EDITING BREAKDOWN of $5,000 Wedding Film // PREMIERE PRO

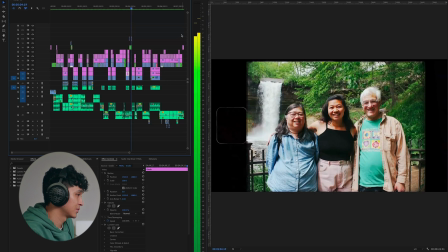Like the lyrics are perfect.
When you're in the fire.
And then we film burn transition our way to our Cassandra, Bob would maid of honor,
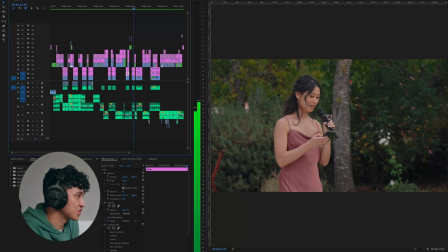who also talks about Bob but starts to shift the narrative by bringing it back to our couple.
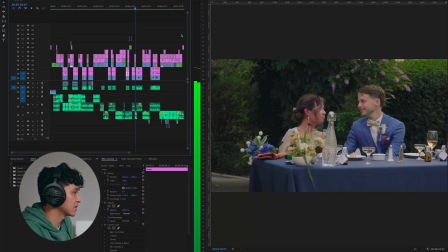And at this point, I think it's already enough in a positive,
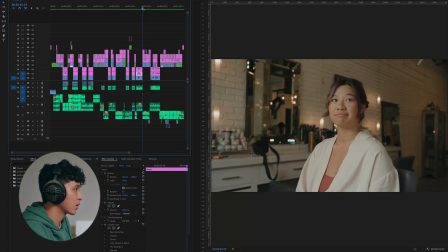heartfelt note that we could make our way to the first dance here. But then we've got this snippet of Cassandra here from the getting ready portion adding on to the dialogue. And what's great here is that even though they're completely separate pieces of dialogue,
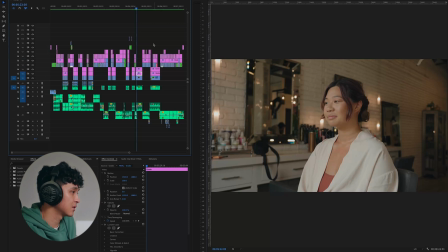it connects because our maid of honor mentions challenges that they've gone through together.
And then it's been a challenge, not because of our relationship, because of life.
She's giving context to those challenges.
We're much stronger because...
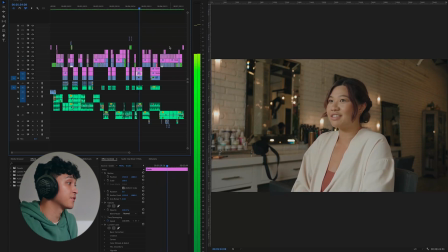And finding those kind of puzzle pieces of dialogue and figuring out if they fit is like finding a needle in a haystack, honestly. It was pure luck that I was able to see that, but what the maid of honor said is key to making this work. She's bringing the narrative back to a positive note. Then Cassandra brings it home.
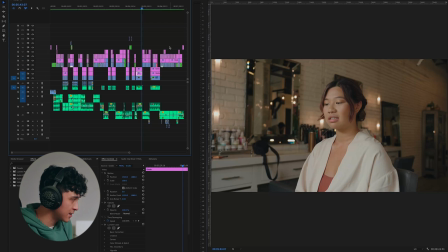Also, we've already seen this version of her earlier in the film, so we could break that linearity by cutting to this without it seeming too random. And it makes a lot of sense to have this sequence end with Cassandra because the showcasing of Bob is for her and her family.
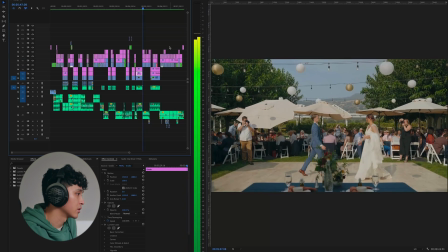Like, make it work coming back to each other.
And right here, we reach this high point of the song paired with the first dance.
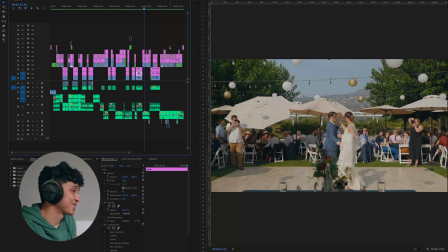The main shot I like a lot, but I set the focus a little too far. unfortunately. So the crowd is sharper than Cassandra and Mikey, which isn't too bad because I have right here these other angles.
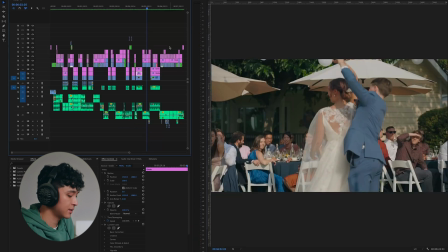And for context, tripod was that still shot. I had it set behind the main table where the bride and groom would sit. My second shooter were these angles right there. And I had another telephoto lens and I was aiming it at the people to get reactions, but you know, I didn't add those in there.
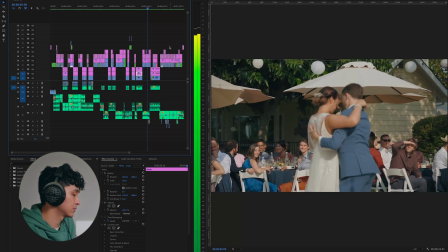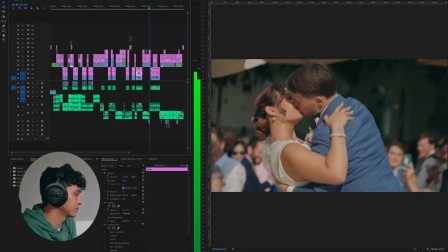I really like the timing here. That like piano hit at the kiss.
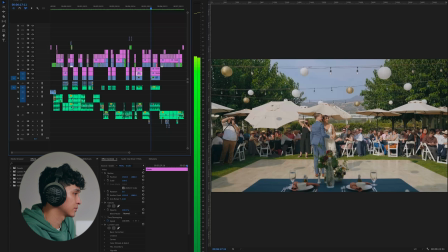Love only endures when it moves like waves,
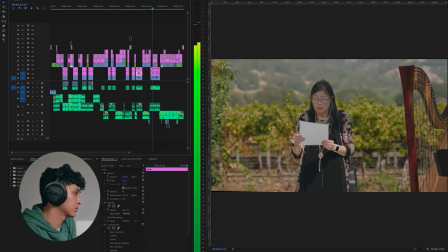receding and returning gently or passionately, or moving lovingly like the tide.
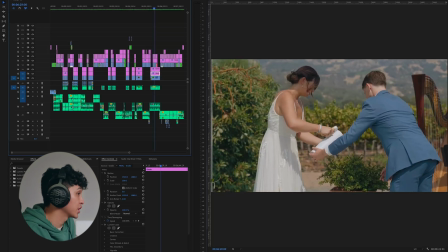So we've got Cassandra's mom sharing a poem about love during the ceremony, but it's also being used as a way to almost montage our way through other parts of the ceremony, like this here. And I wanted to call predictable harmony, because finally this part here,
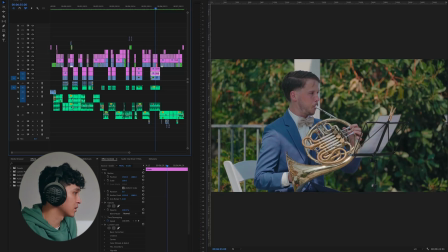Cassandra and Mikey did a performance as their vows instead of the usual verbal vows, and that's what made this edit a bit tricky. I rely a lot on dialogue to move the story forward, because without it, it's easy to fall into too many sequences of just B-roll and music, and then all you have is this pretty looking slideshow.
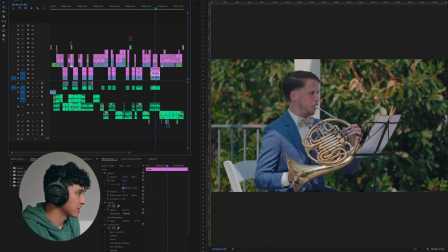But to that point, one thing that could help are like candid shots, people laughing and talking amongst themselves. But anyways, for most couples I've seen, when they do their vows, they also talk about how they met, how they've grown together, and they essentially tell their whole story.
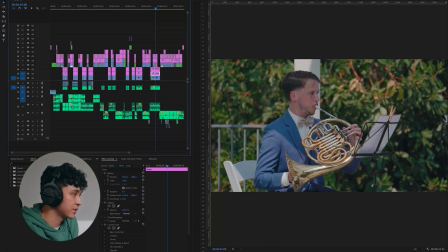And if you get that dialogue, then it's really easy to edit around. That's why most wedding films revolve around the vows. And then it's just cutting in and out to different parts of the day till you get to some sort of climax, whatever that looks like. In order to get more dialogue, I carved out some time to get Cassandra and Mikey to talk on camera during the getting ready portions of the day,
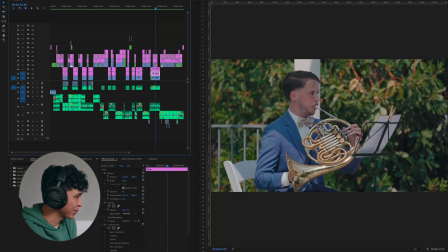which you've already seen, and luckily it worked out great because they're so natural on camera. I literally just asked them, like, what's on your mind? And they just went with it. It's something that I try to do regardless of there being verbal vows or not, so I have more to work with.
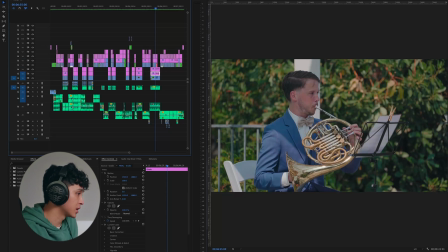But for this film, I've got that, the officiant, and the speeches as my arsenal of dialogue to work with.
Adults' deepest wrongs.
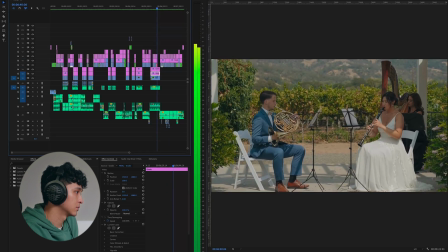They are openly free to be who they really are, and always secretly were.
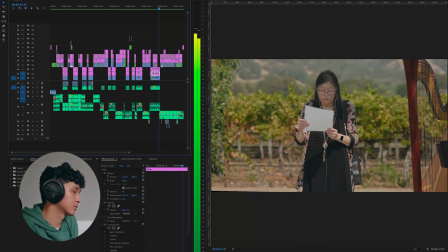In the very core of their being, where true and lasting love can alone abide.
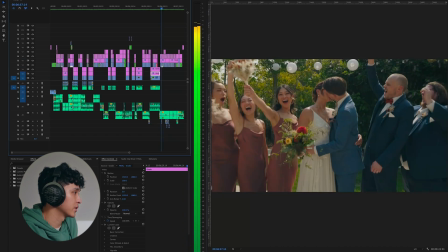Again, lyrical parts of the song, moving things along.
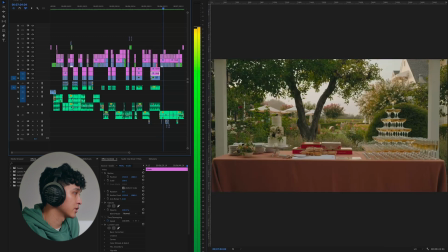To the cake cutting, that's an essential to add in.
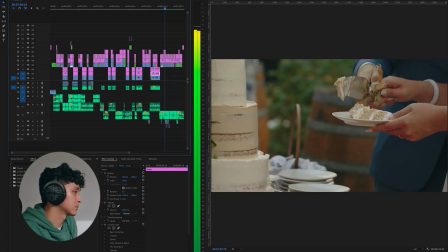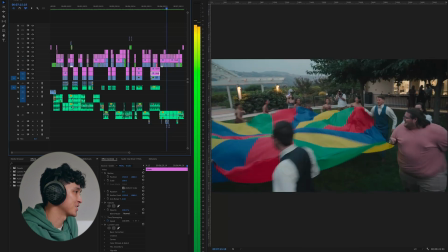I really like this part. They did the parachute game.
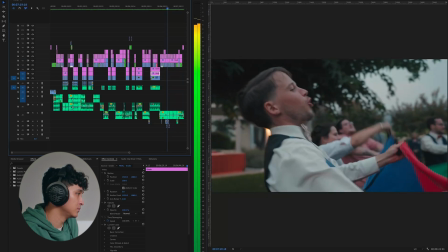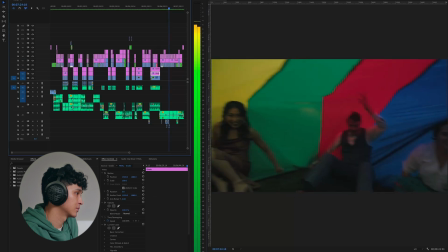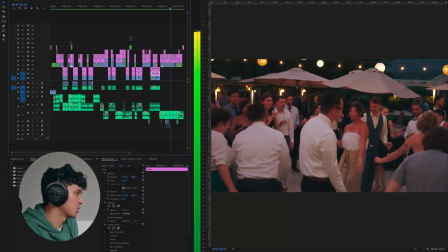And then the dancing portion. I wish I put a light to give the crowd a bit more level, but it's okay.
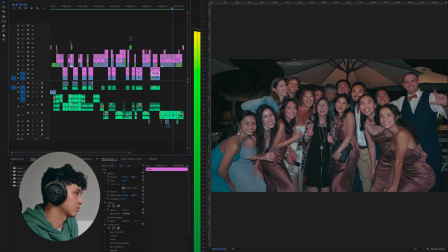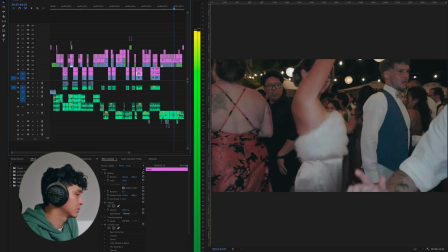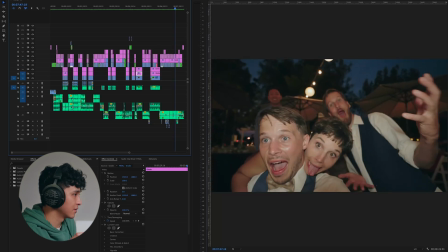Okay, so this is cool. It gives more of a casual feel to it. What I did was I attached a small video light to my camera with a wide angle lens, ultra wide, and told Cassandra and Mikey to do video selfies. I figured people are shy on camera, but if it's the bride and groom doing it, then they're not so shy.
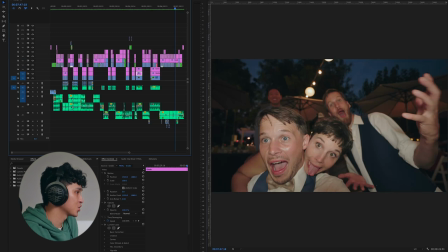They want to be part of it. If you guys want to try this, do it at your own risk. I trust them. Plus, I followed the camera, so if it were to drop, I might be able to catch it, but you could also attach a lanyard to it too for safety.
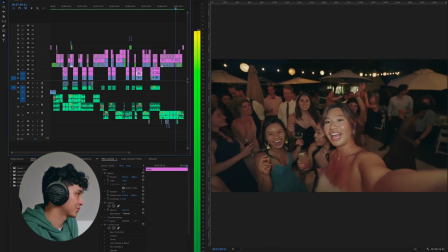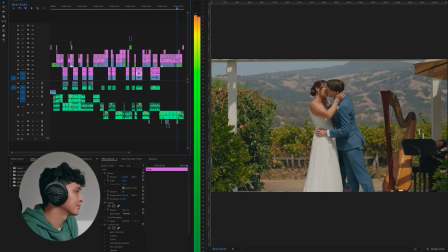Montaging our way to the ceremony kiss.
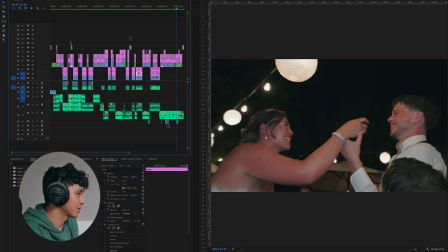And yeah, it's like, I kind of like matched it there. It's like, oh, they're gonna kiss, grabs in for the kiss, and then grabs in for the kiss.
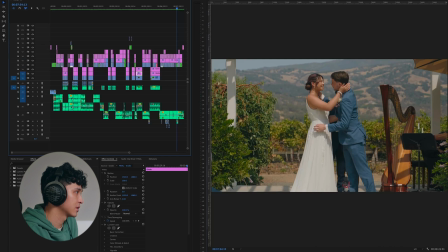So it's like a nice match cut there. In a way, it's a match cut.
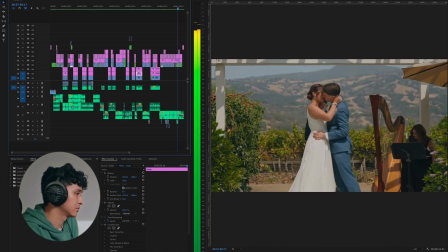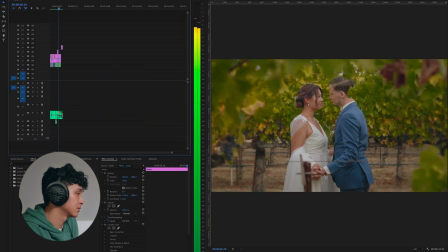Drum shot. And yeah, this was my favorite stage shot, so that's why I ended with it.
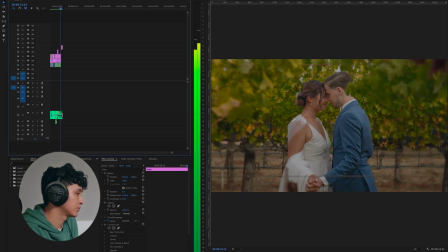And yeah, that is the end of the film. So just a quick overview of a few things, starting with color grading.
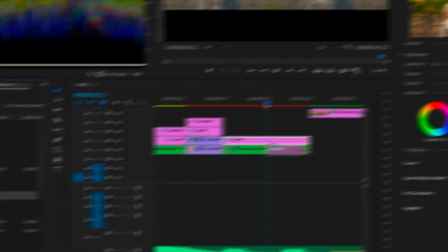I used Phantom LUTs by Joel Famularo as my base, then I corrected over that to make sure exposure is good and everything matches.
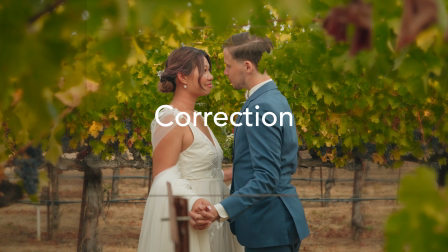These LUTs are amazing. You don't even need an extra Rec 709 conversion because the LUT itself converts and builds the look on top of that. Highly recommend these LUTs to speed up your workflow. I use it for literally everything, even my regular YouTube content. Looks great every time. I'm not an affiliate, I'm just telling it how it is. My filmmaking gear could easily be its own video, but to make things quick, I am a Sony user. I have the FX3, I'm actually using it to record right now, and the A7 IV. I use standard zoom lenses from Zeiss, and I have a 24-105. All of them are at f4, which is more than enough for my needs. I also have a telephoto 70-300 variable aperture. For weddings, I like to have at least 3 to 4 cameras total. So for this wedding, I borrowed an A7 III, and it worked out great, but it was a little bit of a challenge matching the colors to the rest of the footage. There's this weird magenta hue to it. For the rest of my gear, I usually have a kit.co link in the description of my video, so feel free to check that out, or comment down below if you want to see a full video of me going over my gear.
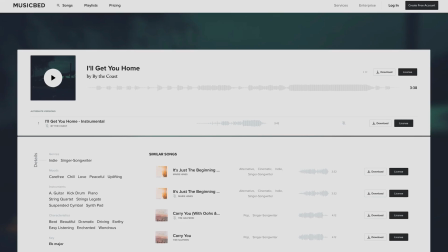And again, for music, I got that second track from MusicBed, and the first one is from ARTLIST. ARTLIST is the one I have a membership with. It covers most of my needs, and whenever I have a particular project like this wedding, I'll look around MusicBed for other options and grab a single-use license if the budget allows, which it did. And aside from all the little nitpicks I mentioned earlier, I feel like a lot of my shots are medium focal length and centered. That's just what I like.